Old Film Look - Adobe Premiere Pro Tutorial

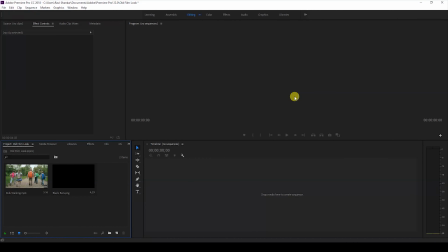[0:00]
Hey, what's going on, guys? Ravi here from IraFX, along with Mr. Zebo.
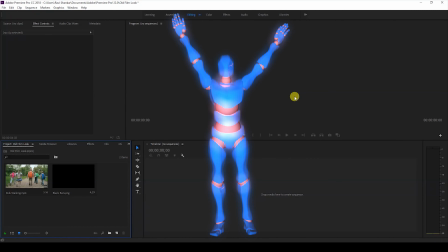[0:06]
Welcome you to another Adobe Premiere Pro tutorial.
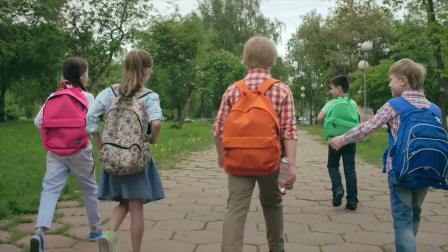[0:10]
So in this video, we're going to be learning to add this old film look to our videos
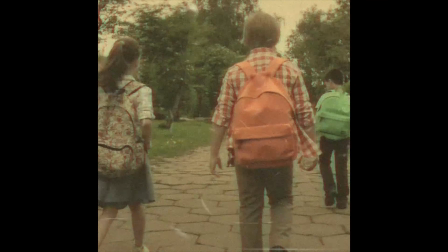[0:18]
in a very easy way.
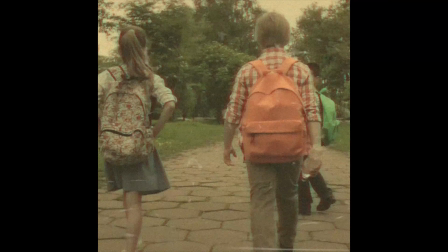[0:22]
So without any delay, let's get started.
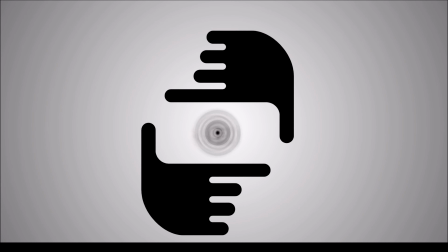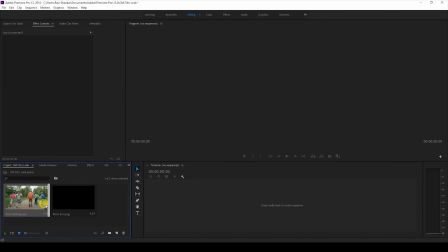[0:33]
Alright, so I have a video in my project. Let me drag this video to the right side panel here so that a sequence is created.
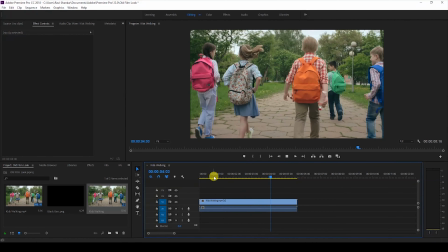[0:41]
Let me show you what this video has got. There are a few kids walking along and we'll be adding an old film effect to this.
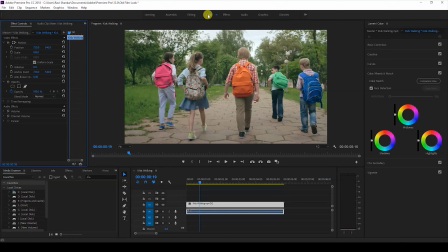[0:50]
So the first thing that I'll do is I'll go to the color tab and click on this color so that I can get access to Lumetri color panel, and then I'll go to the creative tab of this Lumetri color panel and I'll then increase the faded film value to around
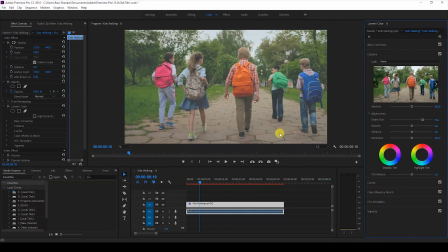[1:10]
75 so that the white color that you see in the video appears a bit grayish, and I'll leave the sharpen value to 0, or I'll just reduce it a bit,
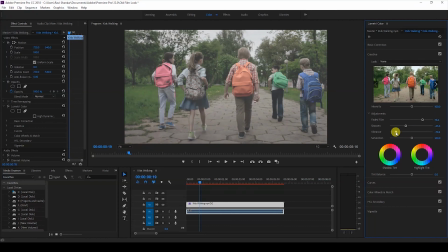[1:23]
and I'll decrease the vibrance value just like this so that it looks something like this. And I'll also decrease the saturation value just a bit so that the colors do not pop
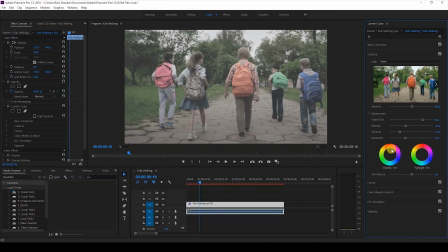[1:39]
just like the way they used to earlier. And I'll then go to the colors, color wheels and match panel. And in the highlights, I'll just click somewhere around here so that you get
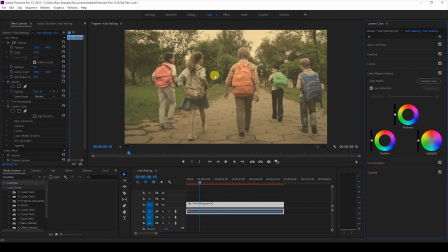[1:57]
a orange tint to our video. I'll just decrease the highlights property here so that it's not much bright. This looks fine. It gives a old retro look to our video.
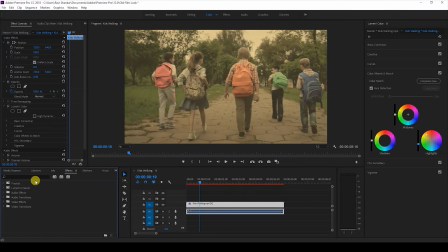[2:14]
The next thing that we'll have to do is to add some noise to our video. So I'll go to the effects panel and type in noise. So I have this noise effect in the noise and grain folder, and just drag this onto your video like this.
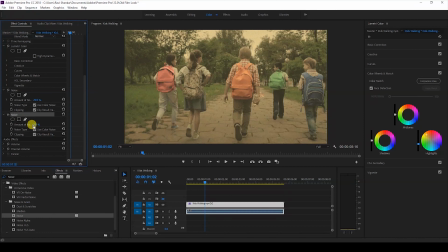[2:32]
You can go to the noise effect here and change the amount of noise to around 15. So this will add some noise to our video.
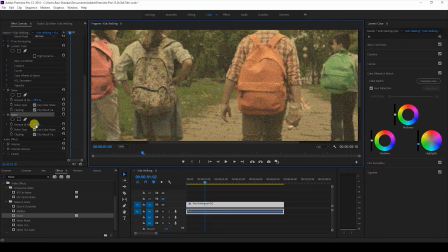[2:47]
If you feel 15 is too much, you can just tweak this value to around 10.
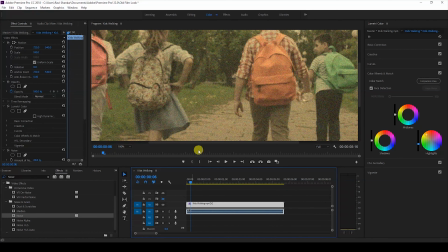[2:52]
Okay, so this looks fine to me, and I'll then go to the
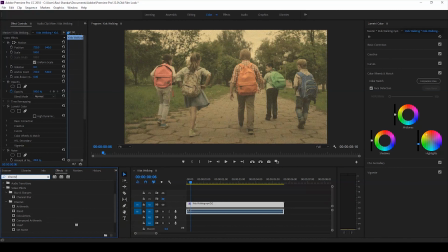[2:59]
effects panel and type in channel blur.
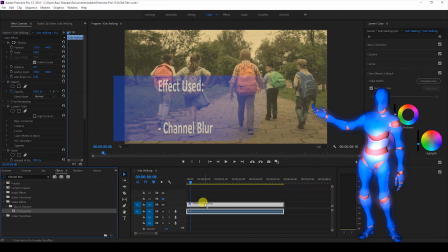[3:05]
So you have this channel blur effect and drag this onto your video. So you can use one specific color.
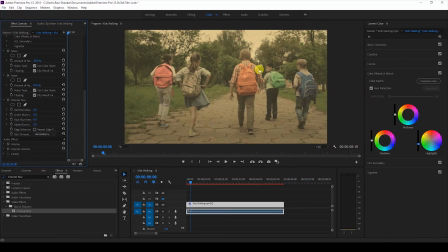[3:12]
In this case, I would like to use the red color to generate some blurry effect. So I'll change the red blurriness value to around 20. So now you can see that there is this color leak happening because of the red color that you have.
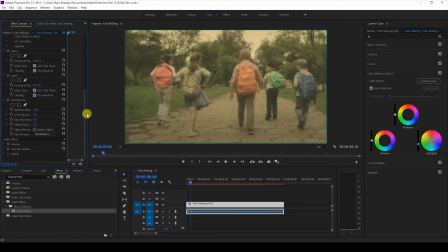[3:30]
So I'll just change the blur dimension from horizontal and vertical to just horizontal.
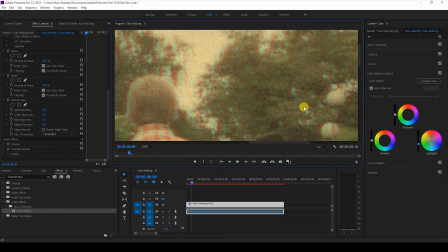[3:38]
If I zoom in, you can see that there is this color leak happening to our video, and it gives us an old retro style effect.
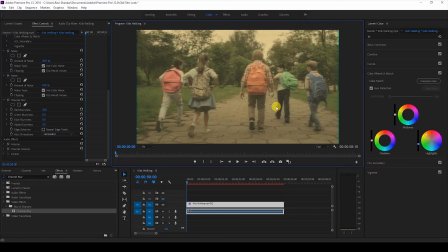[3:48]
So we'll have to add some scratches onto our video so that we get an old film effect as if it was shot in a camera that uses film.
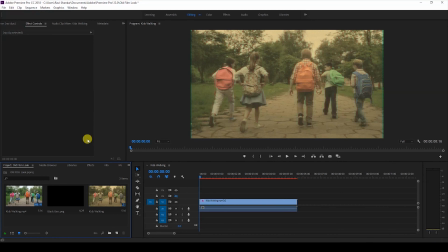[3:59]
So I'll go to the editing tab and I'll create a new item called black video.